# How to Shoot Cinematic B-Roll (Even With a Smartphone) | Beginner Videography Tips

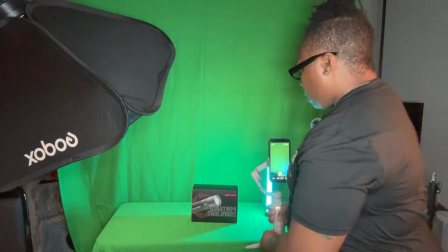32:46 Then I'm probably gonna move my light away because I needed to show this particular area.
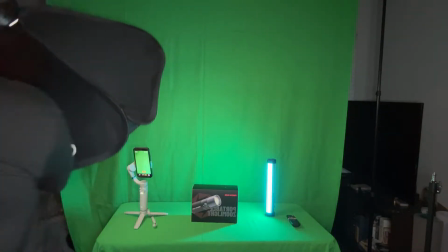32:52 So the front part of my box. So I'm going to bring this over.
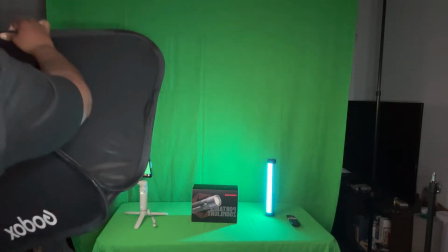33:00 Then I'm going to bring it up this way.
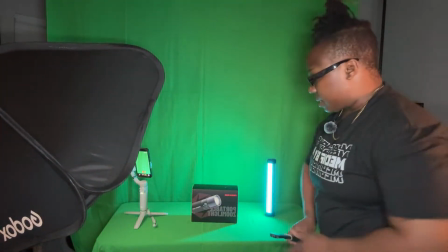33:05 But I am going to increase the brightness. Okay? That's what I want. That's personally what I want, right? Somebody else might be like, oh, I don't like it like that. That's fine.
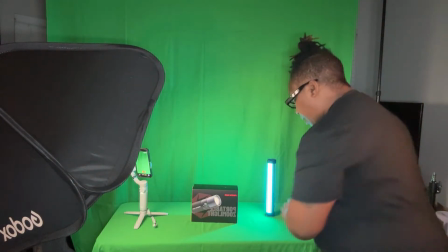33:16 They ain't gotta like it. That's what I want. Okay. So now that I have all of this set up, okay, so now what we're gonna do
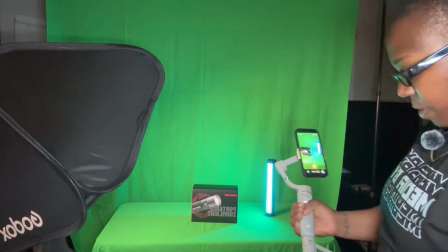33:27 is I am going to do a test film. Sometimes it's okay to do a test film.
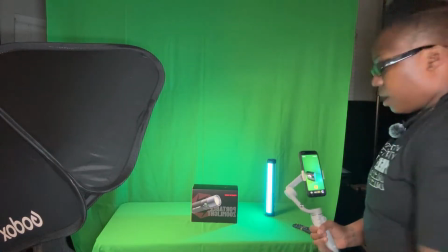33:32 It doesn't have to be the full thing, right? So it can be a test film. Or if you don't have a gimbal, I may do it without the gimbal, okay? So I'm going to turn this off. All right, so it's going to, of course, do that. Now, I'm going to remove this gimbal, place it to the side.
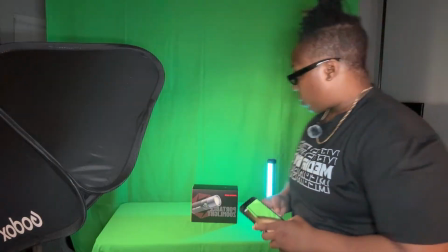33:51 And now I'm going to show you how to capture without a gimbal, okay? So I have my light here.
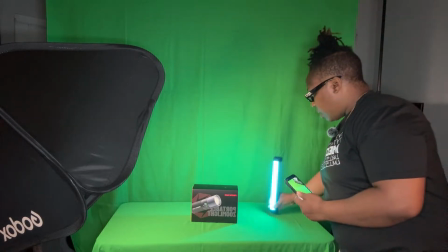33:59 And what I'll do is I'll leave this right here.
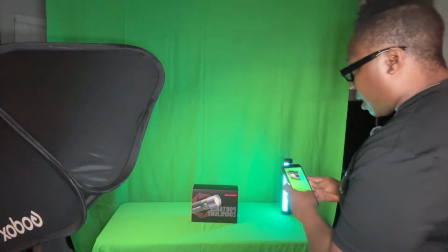34:03 So then when I'm capturing it, I want to make sure that I'm capturing things that's going to be inside this green space.
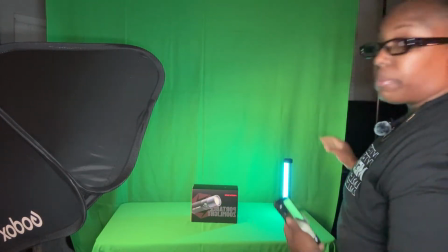34:11 So I'm not trying to capture the stuff that's on the outside. It's going to be distracting and a little more difficult to edit out.
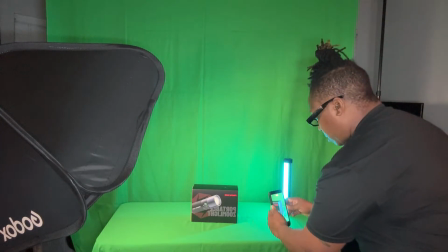34:16 So for me, I'll probably start right here. Start at the edge. Then come around.
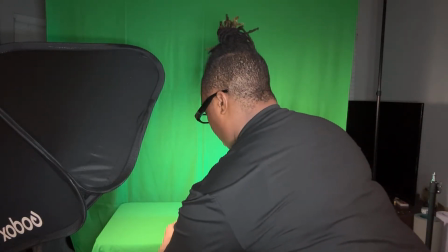34:25 Then pan out. Once I get to the other side, that way they can see exactly what it is that I have.
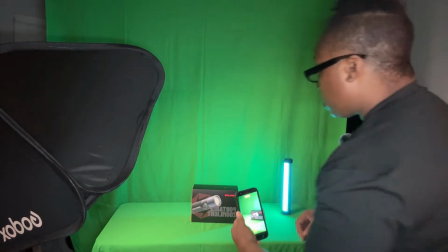34:31 That's one angle. That's one shot, right? So then the other thing I can do is I can start from the top.
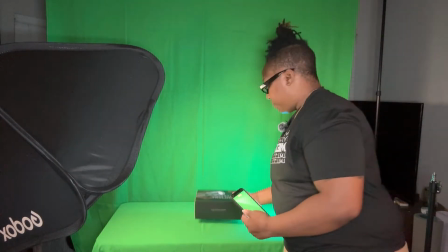34:39 Actually, no. If I start from the top, it's going to be laying down. So let me lay it down. So as I have it laid down, I can start from the top. And you remember back when you used to have those edits where you would like just slap something like a black screen and it come out of it?
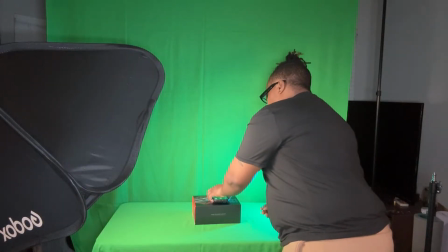34:53 It's gonna be like that, right? So I'll start from here, then I'll drag it out,
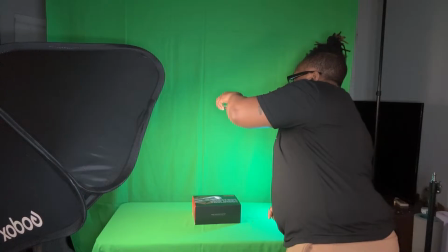35:02 right? And then of course make sure I crop it when I am editing this.
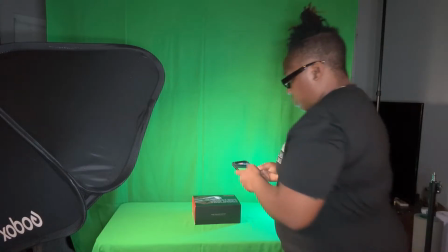35:08 And then of course I can make that do what it needs to do. Then I could even go from this same position.
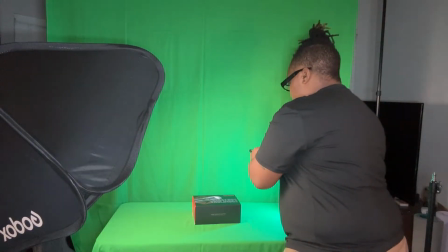35:14 I can go from the left side to the right,
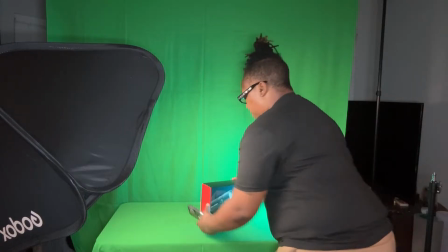35:22 right? Then I can prop it up. Now I want to capture it on this angle, okay?
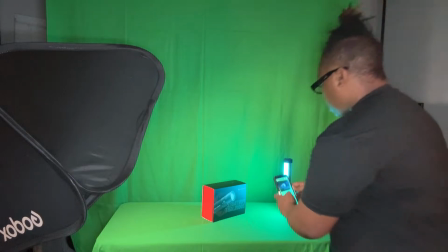35:29 So then what I can do is I can be here,
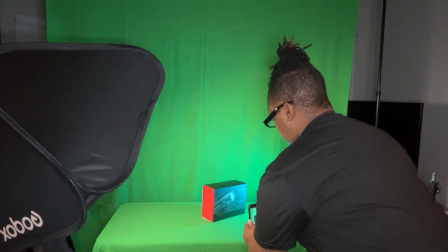35:35 pan from one side to the other.
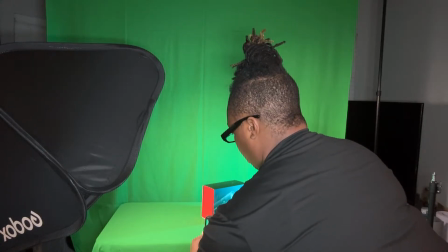35:37 Then once I get to the other side, I tilt my hand just a little bit, and then I come out like so. That's pretty much it. Like I'm telling you guys how simple this is to do. It's really not that difficult, but it's having that detailed eye, right?
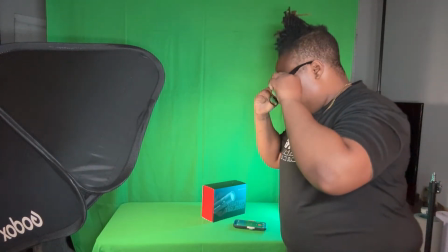35:58 Let me turn this off.
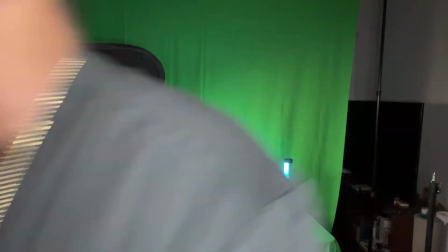36:02 All right, I think it's off. So it's having that detailed eye. So if I'm not paying attention to the eye, if I'm not paying attention to the details, it's not going to give what I need to give. It's just going to be another video, right? So now what I'll do,
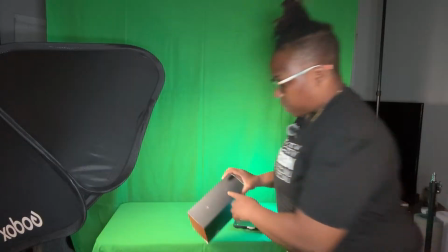36:17 I'm probably also going to capture the information that's on top of this, right?
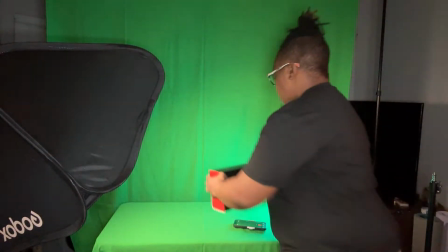36:23 Because there's information on top of here, which is important. So now I need to also capture that.
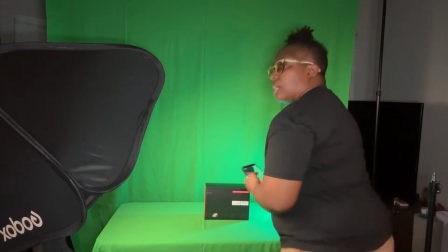36:29 So this could be another situation to where I'm just going from one side to the other.
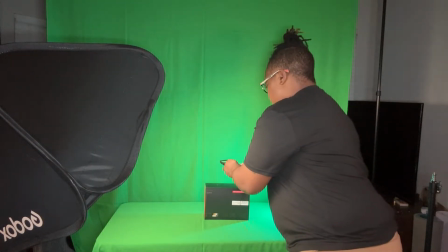36:34 So I could be here, just slowly go from one side to the other, then come out, right?
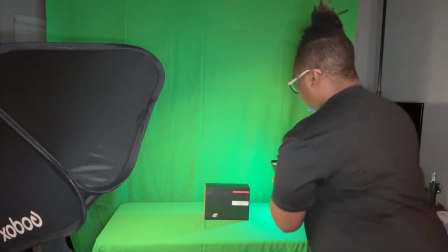36:41 And then I could do it again from a different angle.
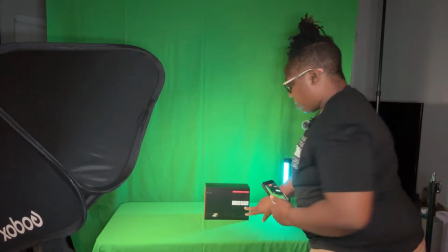36:47 But instead, because it's going to give me all the stuff in the back, and I don't necessarily need that personally.